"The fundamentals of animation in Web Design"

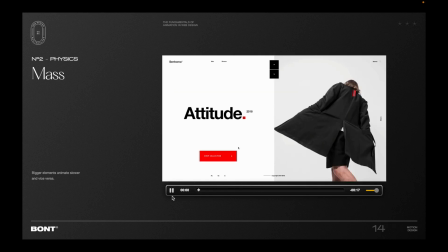8:15 Let's analyze this animation. First off, let's see it. So here, for example, the CTA has a very fast animation, short.
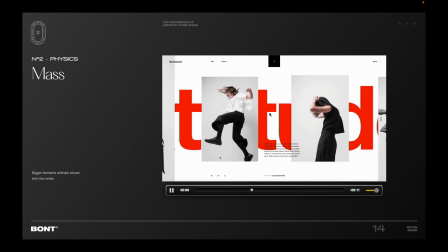8:33 Now, the images here have a very slow animation.
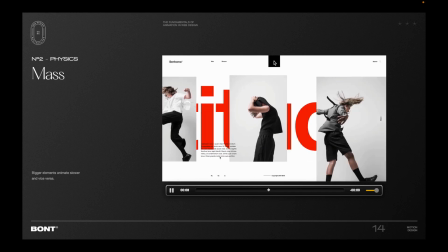8:40 Buttons as well are small and they move fast, they transition fast.
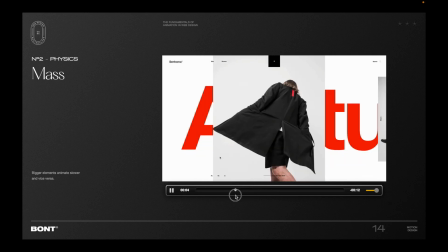8:45 But again, the images have a very slow animation.
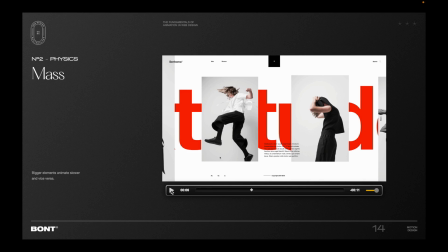8:50 that's because the mass right the size of the elements is bigger and so we want to try to portray that in the animation as well so let me jump into my website again and show you another example of this so again let's
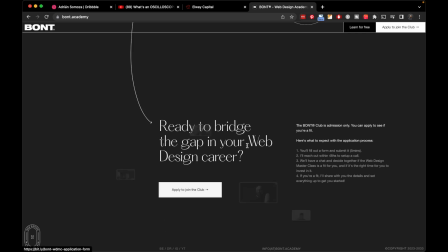9:04 look at the at this example right so my image is animating slower than the rest of the images because i want to accentuate the idea that that image is bigger and and thus it has more mass and so it will feel more natural if it's going to move slower than the rest okay so let's go back let's talk about easings so in this
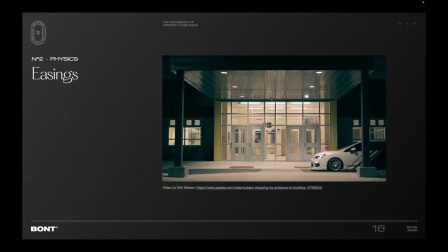9:30 video you can see how in real life you know objects will decelerate or accelerate not in a linear way but with some deceleration and acceleration right so we want to use that in our designs to make sure that our animations feel natural okay so let's jump into principle again and now let's take
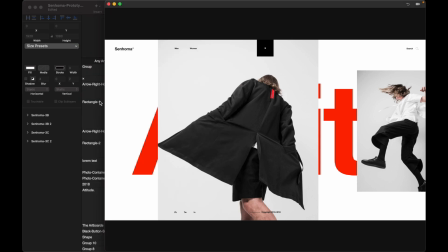9:54 a look at the easings here so I created a version of
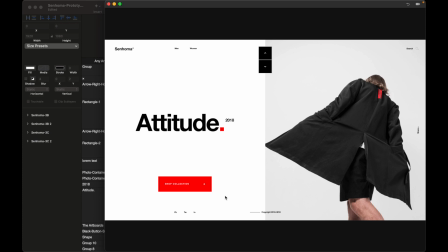9:59 this animation or this prototype but with linear easings so that you can see how they look okay so first off the hover right
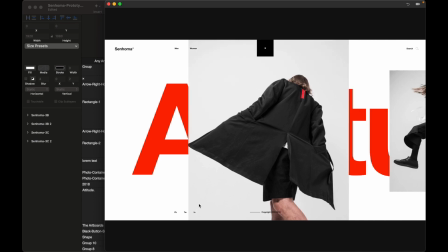10:08 very dull and then when you press that's what happens right
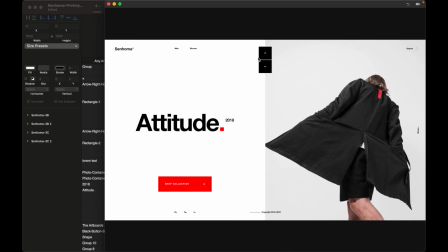10:14 and when you click here that's what happens it's just too stiff right so the idea is that we want to add easings to it so how do we do that well basically what we do is here
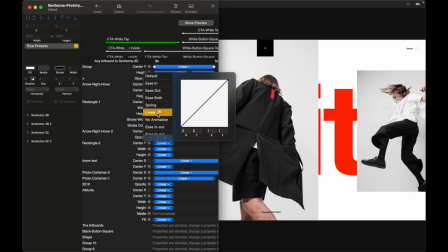10:29 you can see that it says linear and has an emoji right the only reason why we would use linear animations or easings would be with some kind of digital type of animation like for example pac-man right but other than that
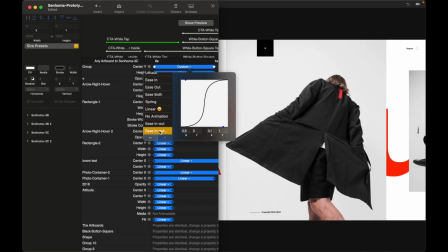10:46 i wouldn't use linear as easing so what i normally use is easing
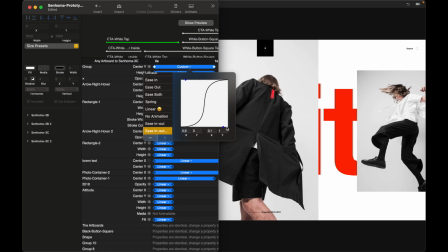10:51 and is out right and And what you want to do is have this part of the curve be as steep as possible. That's going to create a lot of contrast between when it starts accelerating, it accelerates and then it decelerates slowly.
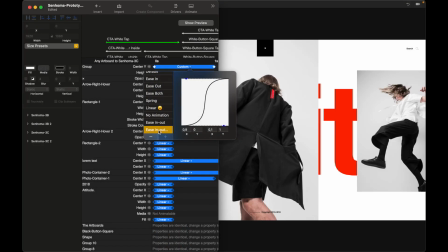11:10 If you want to copy the formula of my easings, I always use the same easing, 0.9, 0, 0.11. Let's go back. Awesome. So now let's talk about choreography.
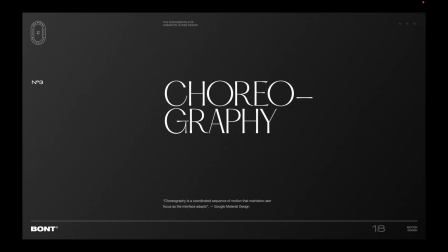11:26 So choreography is a coordinated sequence of motion that maintains user's focus as the interface adapts. That's what Google Material Design says. So choreography helps us establish hierarchy in our animations.
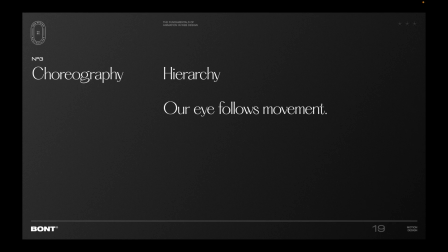11:42 So the reason is that our eye follows movements. Imagine that you're in a room, right? And someone enters the room. what you will probably do is move your eyes towards what moved, right? Our eye is drawn to movement, so we can use that as our advantage in the following way.
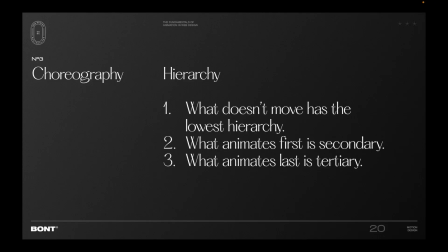12:01 First off, what doesn't move has the lowest hierarchy. Secondly, what animates first is secondary.
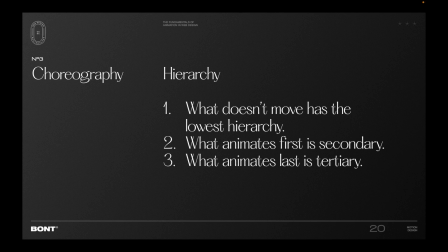12:09 And then third, what animates last is tertiary okay so let me show you some examples right
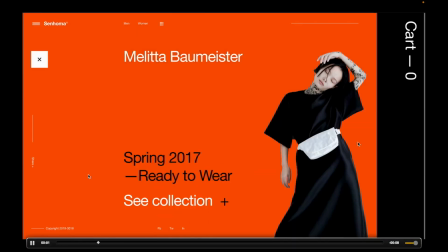12:17 let's see this example here so here there's several things that are not animating like for example the nav items right the other thing that is not animating
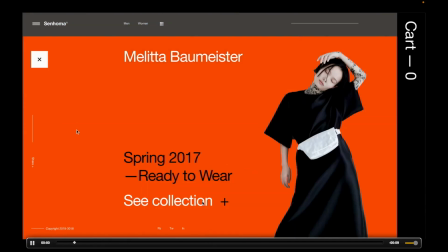12:30 is this button here it's almost not animating it's fading
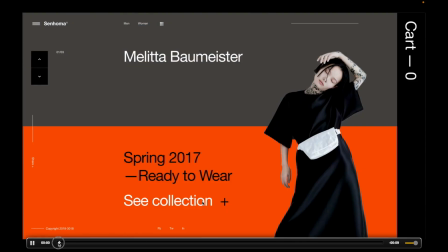12:38 out and fading in very very quickly and it
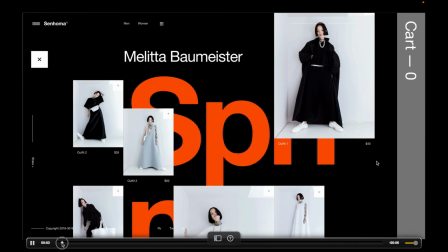12:43 happens super fast right now what ends the animation here is
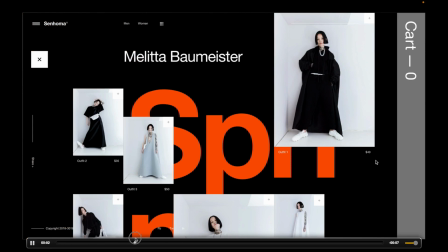12:49 that typography on the bottom on the back right and the reason is that we're using that to communicate okay that's the highest hierarchy because it's the biggest one but at the same time we want users to scroll okay and that's why something is coming from the bottom in
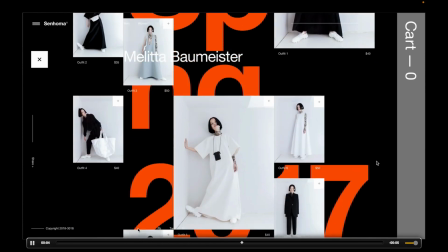13:06 communicating that okay now you can scroll and that's what we want users to do
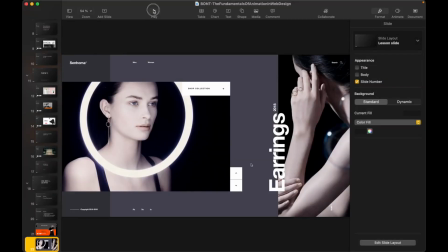13:11 okay here's another example so you will see how the least important elements are
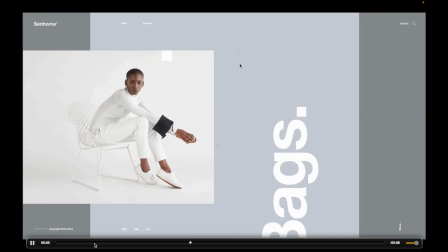13:18 just staying static right see for example nav items stay static
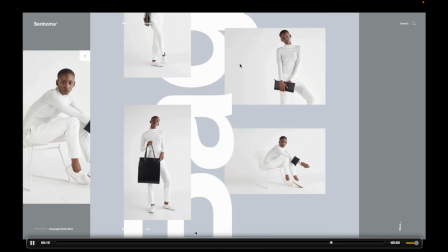13:24 and the things that are really changing are the big things right the more important things
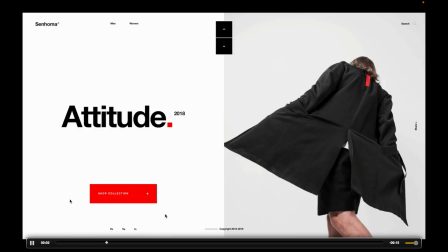13:34 Here it's very clear how, for example,
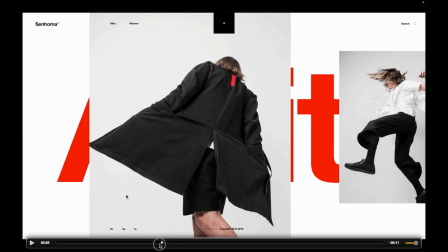13:37 it animates very quickly, then that attitude typography in the back animates super quickly,
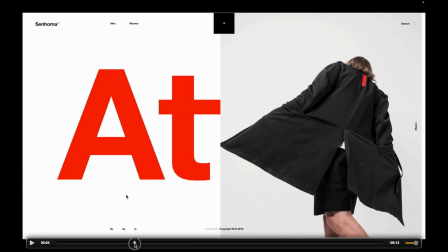13:46 the buttons animate very quickly, like this ones,
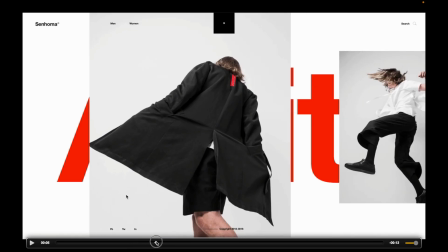13:50 but then what ends the movement or the transition are the big images, because we want again to signify okay now we we can scroll on in that direction right and there's more content coming from there right and it ends
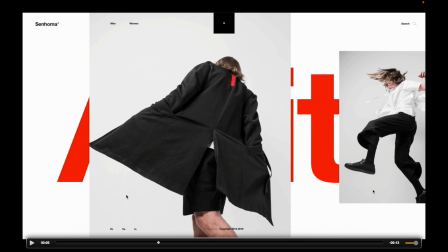14:06 up being the last thing in the animation because it's the most important thing right now the the focus is on the images okay let's jump to principle and let me show you what I mean with this here you will be able to see how
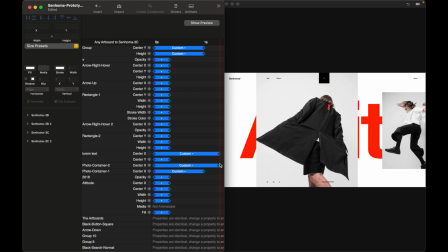14:23 I laid the keyframes actually in the program to be able to achieve this result.
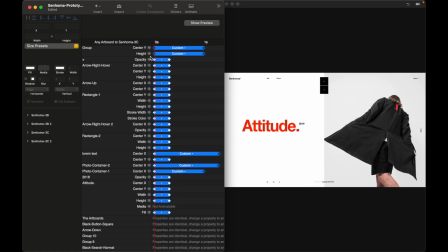14:30 So basically, everything is mostly animating at the same time on 0.3 seconds, right?
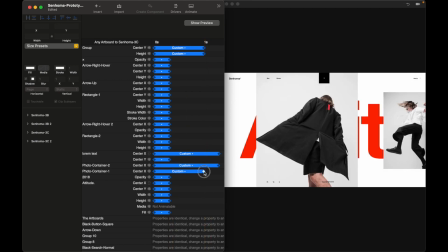14:37 But some elements are animating in more, like for example, this big image is animating first and this second image is animating last. So it ends at 1.3 and this one ends at one second. This is a very different concept from product design where we're animating things very snappy all the time because we want users to be able to focus on the actions that they're taking on the interface. But in this case, we can have a little bit more playground to just accentuate the transitions and make sure that it's a very engaging and immersive experience. okay?
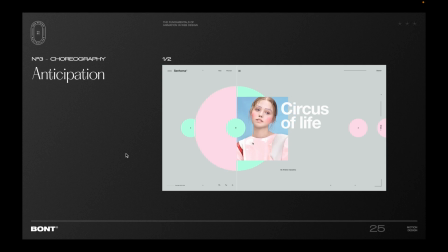15:19 Anticipation is a concept that comes from Disney, Disney animations, and the idea is that we want to anticipate what's going to happen if the user interacts with our interface or if they have already interacted with our interface. So here, for example,
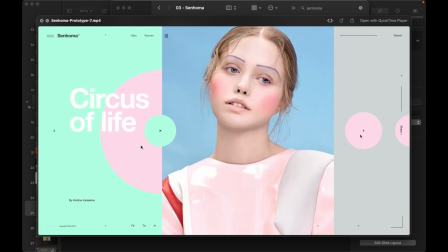15:35 the user is hovering and things are growing to signify that that's going to be the main focus if they click on that, right?
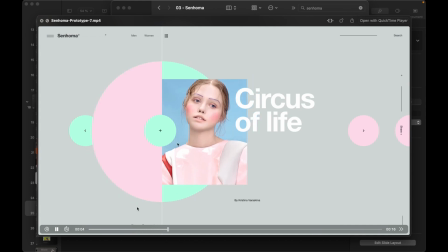15:44 So that's That's why we're scaling up things when the user hovers on the plus button.
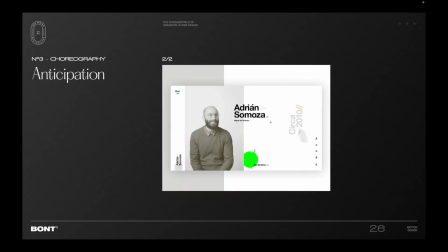15:54 This is another example where when users click on the button, now there's something that anticipates what's going to happen to guide the user's attention. For example, the image, you can see that it's scaling up once the user clicks and then scaling down.